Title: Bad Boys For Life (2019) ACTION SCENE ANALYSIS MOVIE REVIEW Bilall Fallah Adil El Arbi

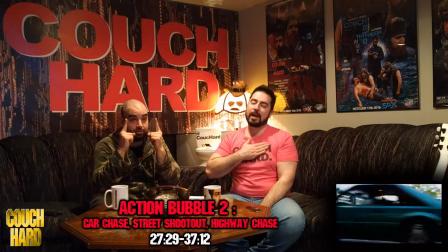942s
This is car chase number one, by the way This is car chase number one Guys,
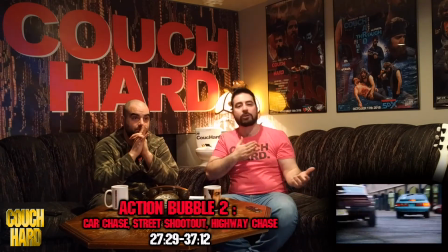946s
I've seen this a billion times And I still just, ah Love it
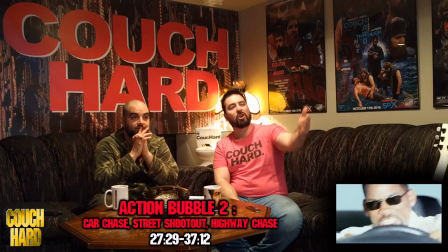953s
There it is. Look how sexual these cars are. Yeah. Look at this.
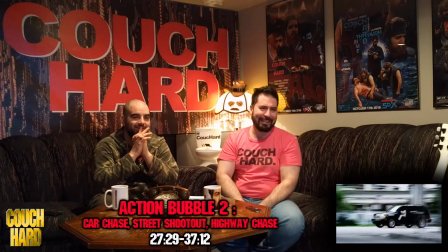959s
Yeah, like they're going to hear them.
Move! Move!
Or the revving of that engine, screaming by them.
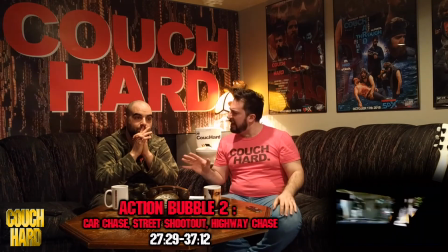966s
How about another thing? You see how it's a little shaky? It doesn't bother me in Michael Bay movies.
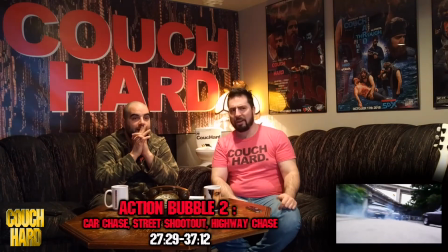972s
It's not like other movies where it makes me nauseous. No? I don't know. I'm a little up and down with that.
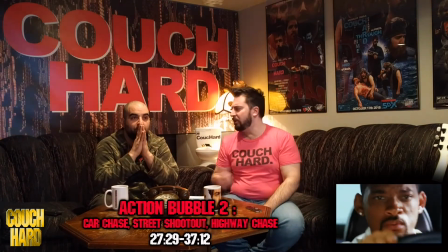978s
Sometimes I get a little overwhelmed. In the Transformers movies, they got a little overwhelmed.
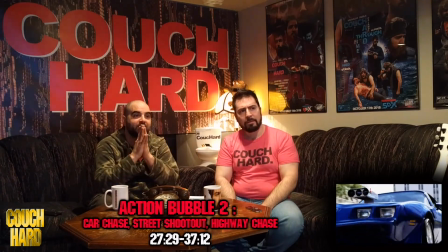983s
Well, I get a little, I'm getting a little, now that you mention I'm getting a little overwhelmed, but he does, he does, he does like, he does like shaky pause, shaky pause.
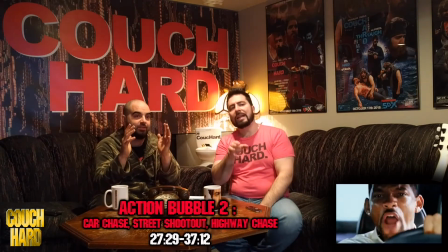990s
It's not consistent. But it adds movement, dude.
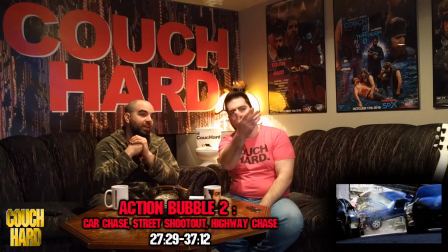993s
Like in the scene, it wouldn't be like, dude, I bet you these cars are probably going 10 miles or 10 kilometers an hour, and it makes it look like they're going 100.
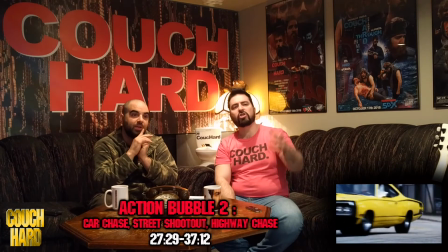1001s
You know what I'm saying? Dude, this is all real cars. Yeah, yeah. And destroyed.
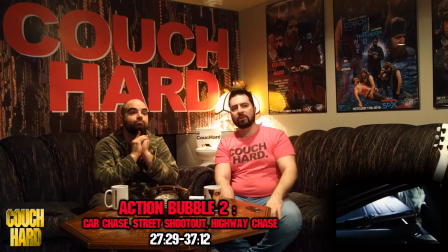1007s
Yeah, it gets into a little CGI with the,
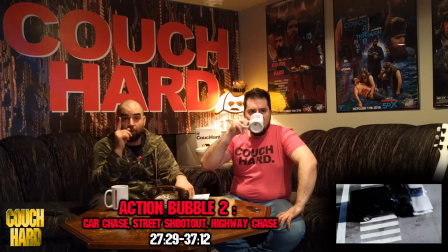1011s
guys it still hasn't stopped and we're up we're slowly approaching the street shootout which is about to happen very
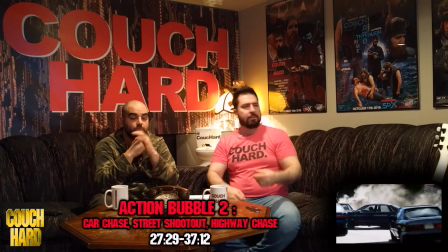1018s
shortly yeah there's a big pile up and then they bring get out of their cars and bring it doesn't stop for like three or four
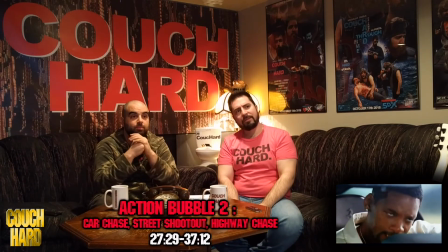1026s
minutes like there is so what you guys
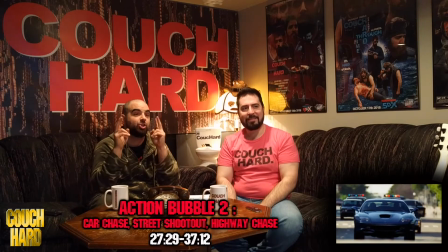1033s
cool down isn't because the scene hasn't changed it's still going forward now
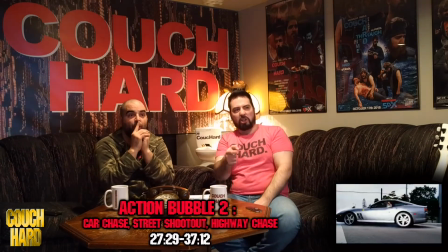1041s
ump-45 coming out the window so
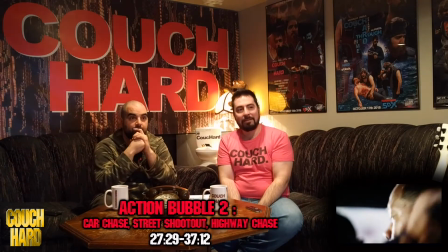1050s
stylized not what nothing one of them have fired yet not say one of them fired back though that's
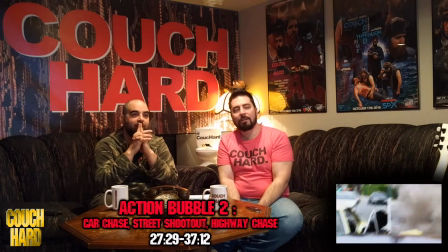1056s
I love it so far-fetched but that's okay it's supposed to be see
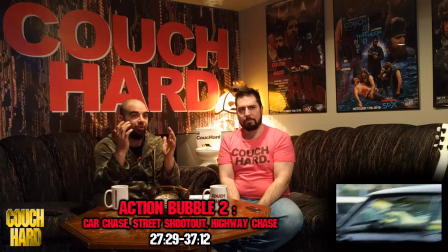1064s
like dude nothing's happening right now and the cameras weights moving It's creating this intense environment.
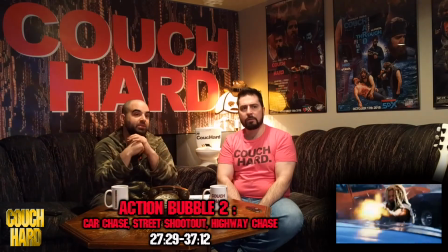1070s
Yeah, exactly. It's creating like a crazy environment. See like the camera where it's panning on him shooting.
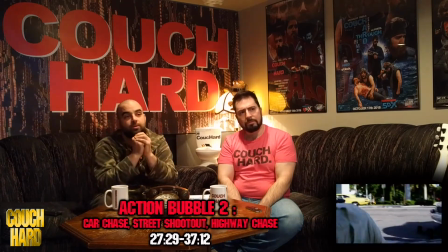1076s
He's doing this. Yeah. You know? It flips. Like look.
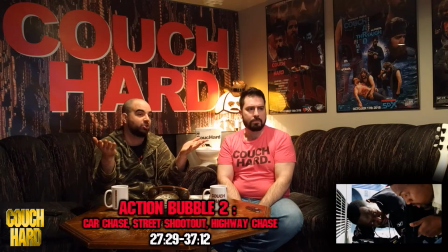1082s
Look, now you can get a good shot of the image being still. And how it's not that chaotic anymore. You're right.
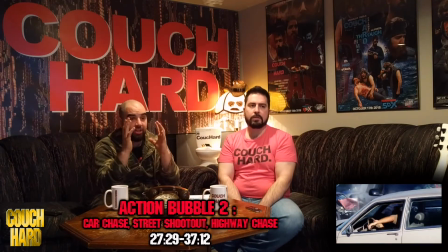1088s
It's a good balance. It's a good balance. It has crazy and then stops. Crazy and then stops. Like see that?
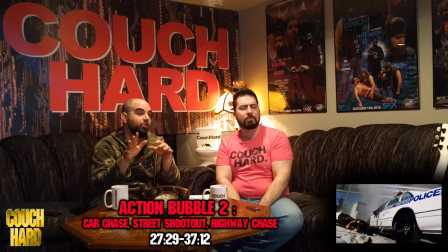1094s
It was too much. That hurt my eyes. But then it stops. So it's not like I'm feeling I can I can soak it in but by time I feel overwhelmed.
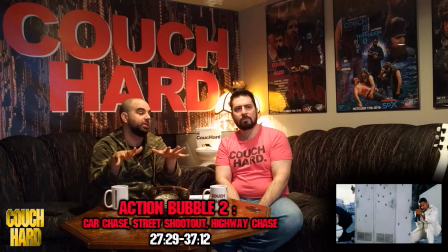1100s
It's already done
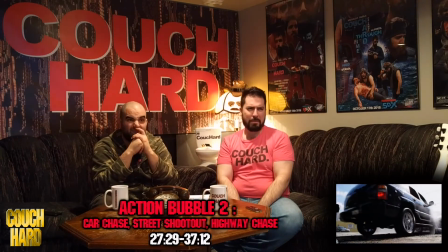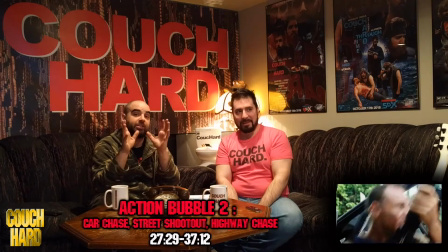1107s
And how do these cars explode again?
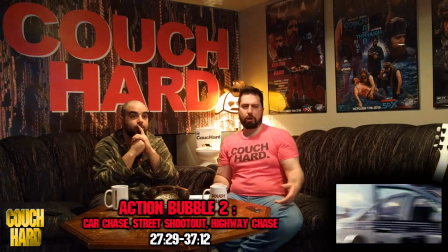1109s
I don't know but it's fine My car explodes you like that wouldn't happen Michael V shit has to blow up
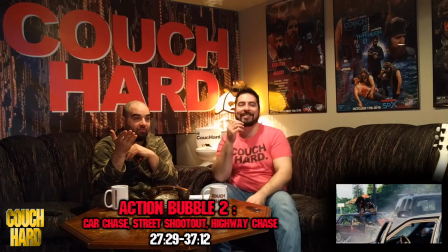1117s
The gas tank amount of rounds that are being fired right now. It's like shoot the gas tank man
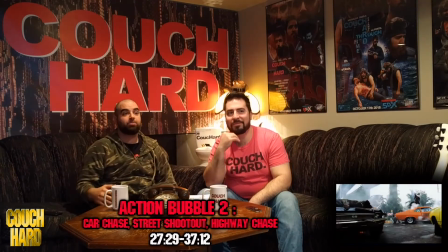1125s
20 cops dead
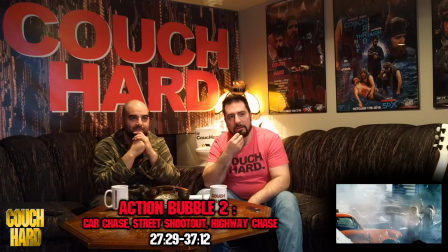1130s
Hard copy over there. Hard line.
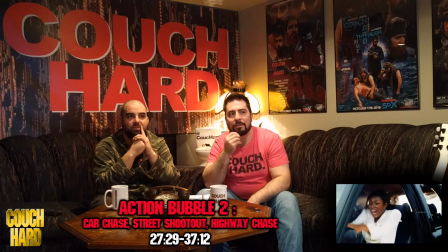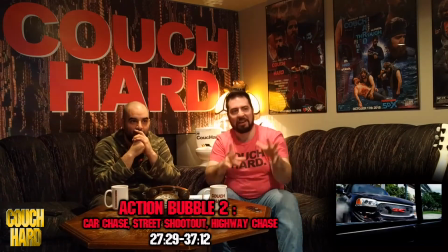1139s
He's mad, man. He's an over and under. Gods everywhere.
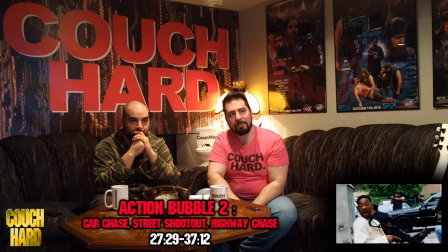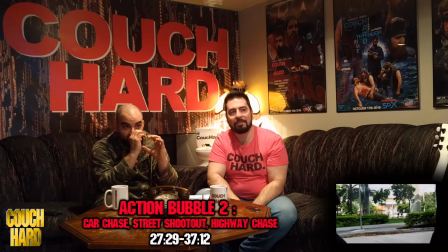1151s
I love his POVs, man. His point of view is when he does certain things, it really throws you into the situation.
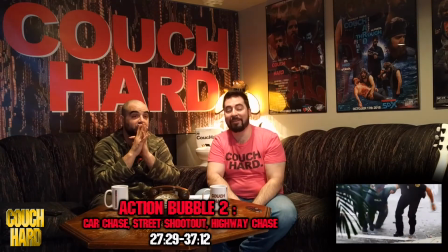1158s
Oh, guys, look at what's happening now. So, guys, we have just taken it up a notch now.
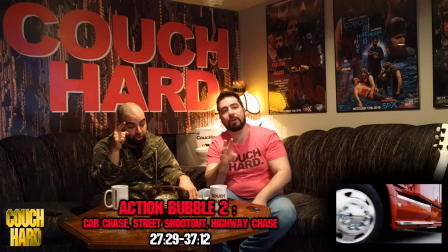1164s
This was the street shootout. Now we are moving. This is the third the tertiary level of this we're going to the highway car chase
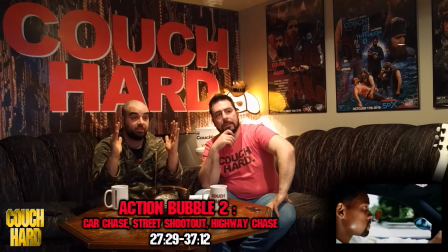1173s
guys The scene still hasn't stopped it hasn't stopped or whatever reason you call this this truck
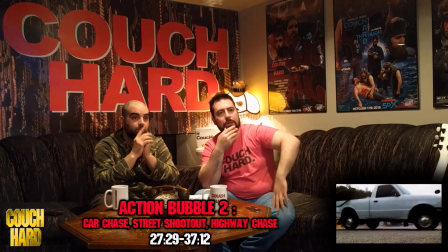1180s
That carrier AT-wheeler But that carries the cars it's car to Lester I mean it's a car transport Just a bet
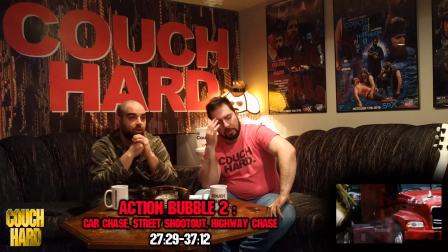1187s
the bet on it's a car transport just brilliant for an action.